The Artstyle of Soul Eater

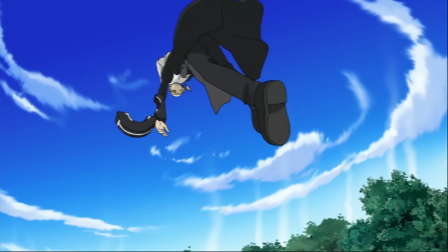[0:00]
Soul Eater's action scenes featured interesting choreography, loose… Hold up, wrong script.
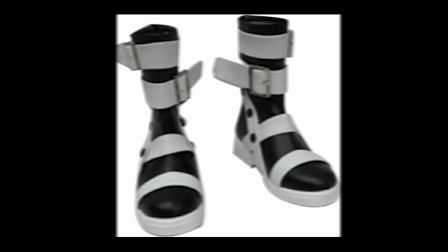[0:06]
Soul Eater certainly had a recognizable art style. Big ol' goth boots with pigtails and a two-button coat.
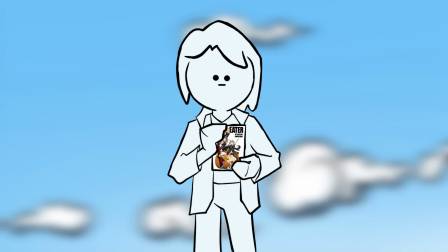[0:12]
Not the AliExpress one, the Hugo Boss one. This young talent Atsushi Okobo had created a look that stood out even among the greats.
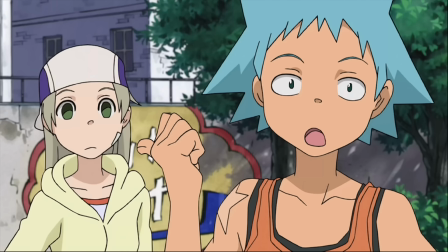[0:20]
But this breakdown isn't entirely about Okobo as it was character designer Yoshiyuki Ito who translated these designs to the big screen.
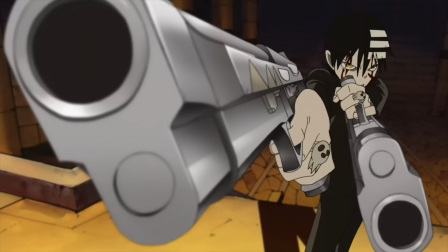[0:28]
And this channel is more so focused on the anime side. So join me as we go over the art style of Soul Eater.
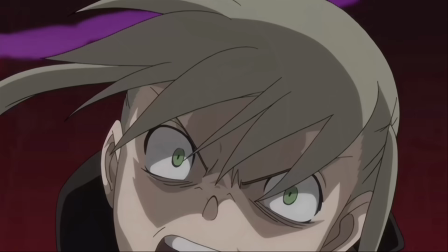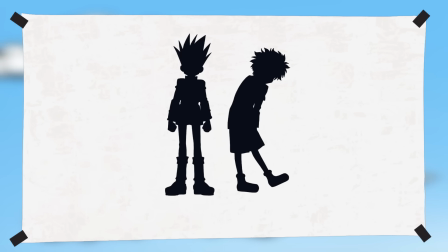[0:43]
So a strong silhouette is a fundamental behind many great designs, whether western cartoons or anime.
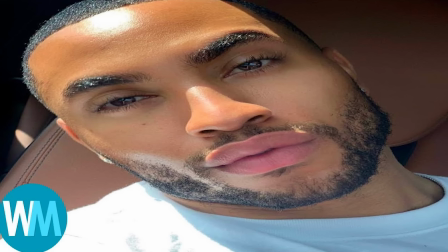[0:49]
But what stood out to me was the face, particularly the eyes and nose. Now the eyes are often what we're drawn to first when looking at the face and a lot of character designers,
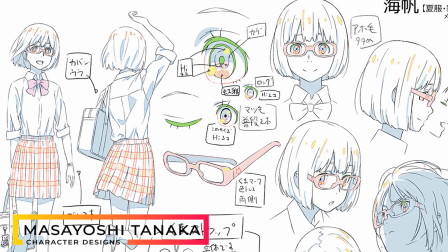[0:58]
whether in the 90s or in more recent years, love to emphasize it. it's very common to see eyes packed with information,
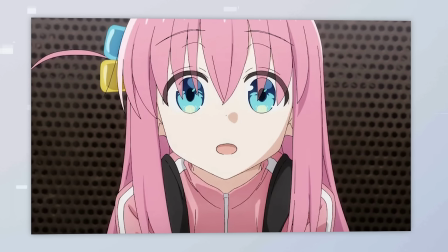[1:05]
highlights, shading, and even detailing the pattern to the iris.
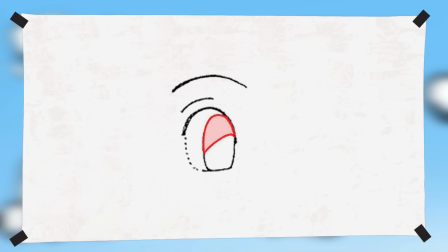[1:09]
Whereas Ito's designs, it's just one simple shadow, no highlights, nothing, and a single line used to shape the eye. No lashes, very simple. A direct translation from Okubo's illustrations.
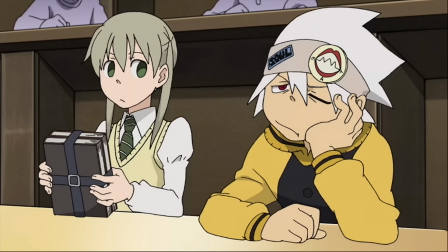[1:21]
The nose also fits into that area of simplicity, but also uniqueness. Now the nose is usually quite simplified in a lot of anime.
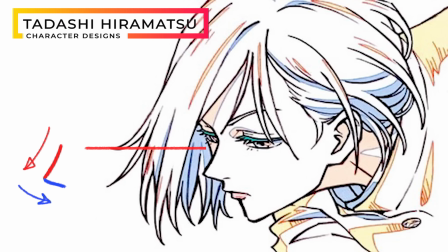[1:29]
An approach you've no doubt seen is one that uses just two lines with a strong sharp curve some long some short to define the bridge and bottom
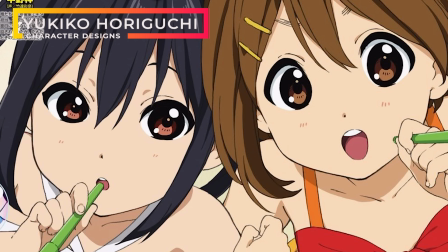[1:36]
part sometimes it's just a little dot with a bit of shadow on the side or it's only the nostrils that are drawn usually in a front
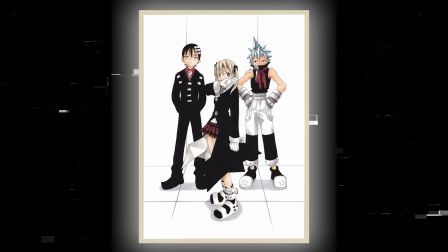[1:44]
view that is even in the sole leader manga initially and in later works okobot draws the nose in
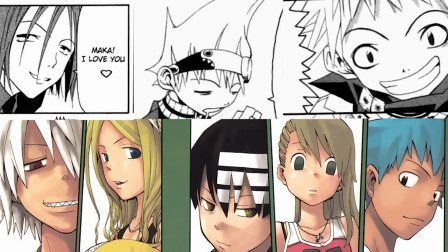[1:50]
such a way across the main cast but eventually drifts to a simple oval shape to define the bottom plane to the nose,
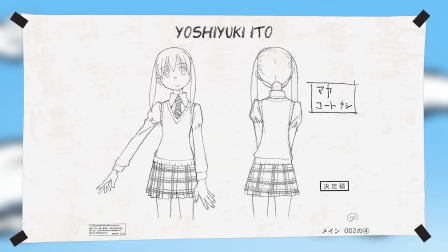[1:56]
no nostrils or bridge line. And Ito definitely brings that over, albeit enlarging it just a bit and adding a break in the line.
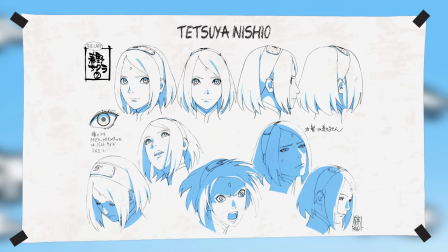[2:03]
And I'm sure some people will find more appeal in the other designs I've showed,
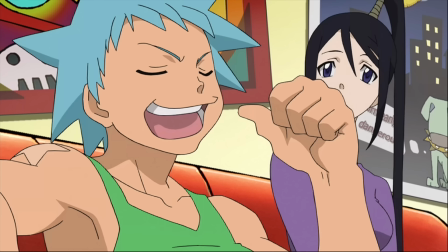[2:07]
but this stylization gives a very distinct look to the characters, especially in the profile view.
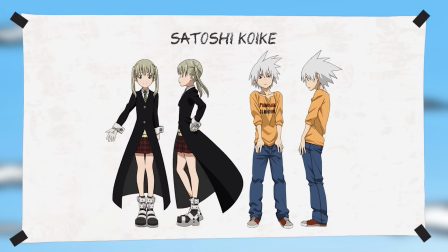[2:13]
It's also these two features that make the designs for Soli to not buy Satoshi Koike feel different as they're sort of the opposite,
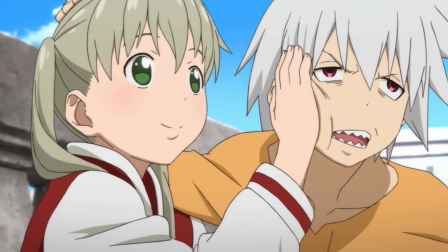[2:20]
with detailed eyes and small-shaped noses. Anyways, with other facial features like the mouth, it sits down pretty low on the face,
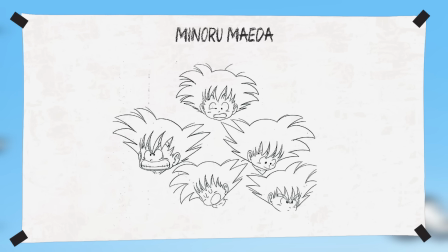[2:28]
say to some shows like One Piece and Dragon Ball as an example, which really like to tuck the mouth right under the nose,
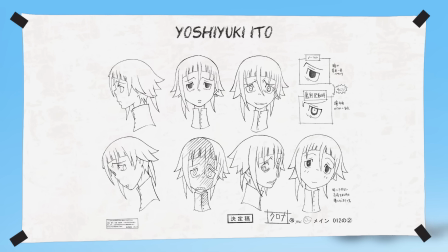[2:34]
or Naruto where it's sort of positioned in the middle. Then with hairstyles, you've got a lot of variety again, and are very easy to tell by the silhouette.
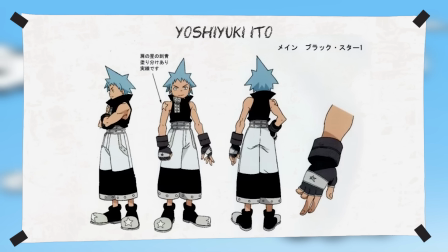[2:42]
Now for Soul and Blackstar, especially it's quite simple with big triangular shapes.
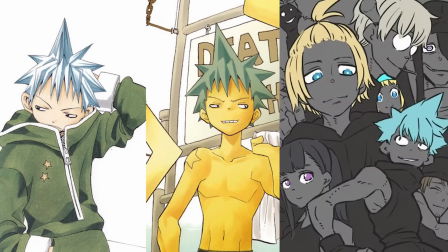[2:47]
Interestingly though, the way Ocobot draws his hair has changed a bit over time, but why triangles?
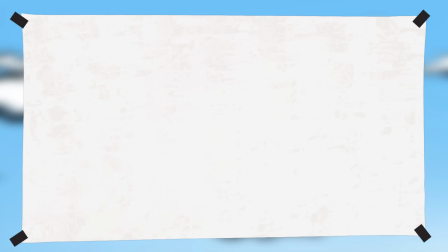[2:54]
Well, triangular shapes can give a feeling of aggression or energy.
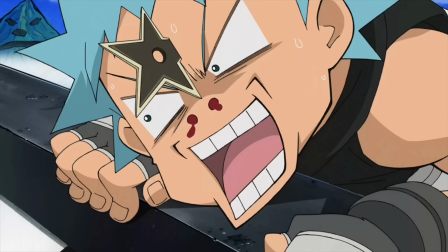[2:58]
It's quite a common design choice used for villains, which of course they are not, but the words aggressive and energetic definitely do suit, especially for a character like Blackstar.
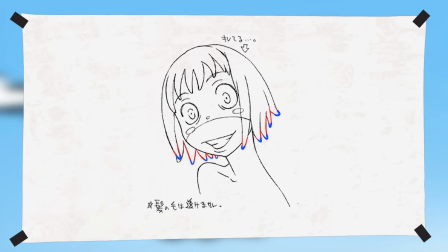[3:07]
Then there's a character like Patty whose hair is rounded off at the ends. End of no coincidence, round shapes are usually attributed to being bouncy, happy and soft.
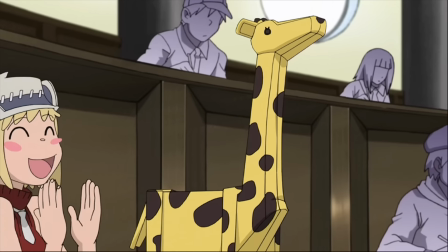[3:16]
The latter maybe doesn't apply too much in this case but the rest definitely match.
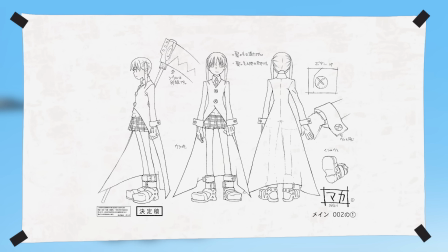[3:21]
Anyways zooming out from the face and looking at the design as a whole is the shoes.
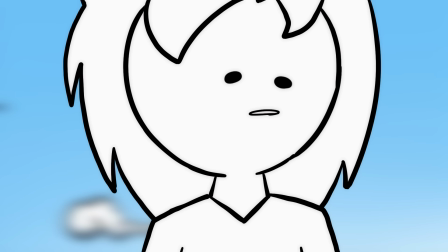[3:26]
Yeah I'm jumping all over the place here.
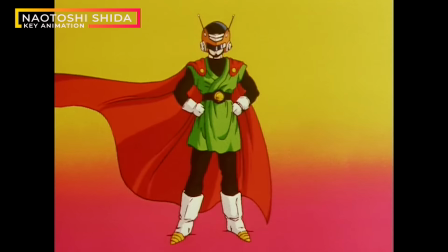[3:29]
Going back to the aforementioned shonen classics you can see a lot of different approaches and being very general here.
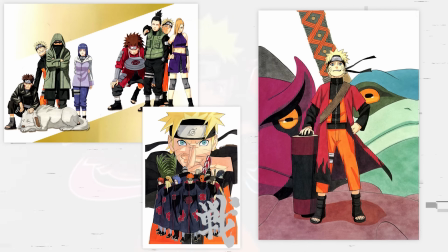[3:36]
Oda likes to go with a lot of open footwear. Kishimoto it's those open toe boots. Toriyama it's often pointy boots or those kung fu slippers.
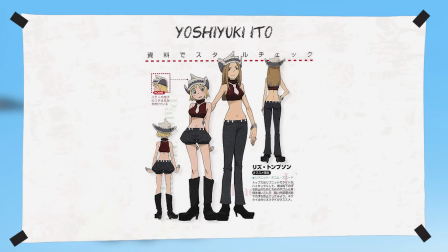[3:45]
And Soul Eater has a thing for chunky shoes and really dives into giving variety and plays a big part in the silhouette.
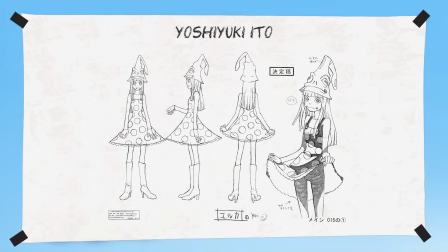[3:51]
And when you bring in the stylized anatomy, you get a clear design. To be more specific, it's size contrast.
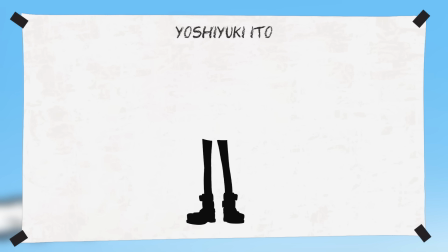[3:57]
So with Maka, you'll go from big boots to like thin tube-like legs. With the arms again, it's thin to these oversized sleeve cuffs.
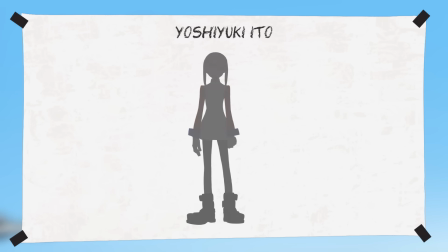[4:06]
It creates a distinctive silhouette.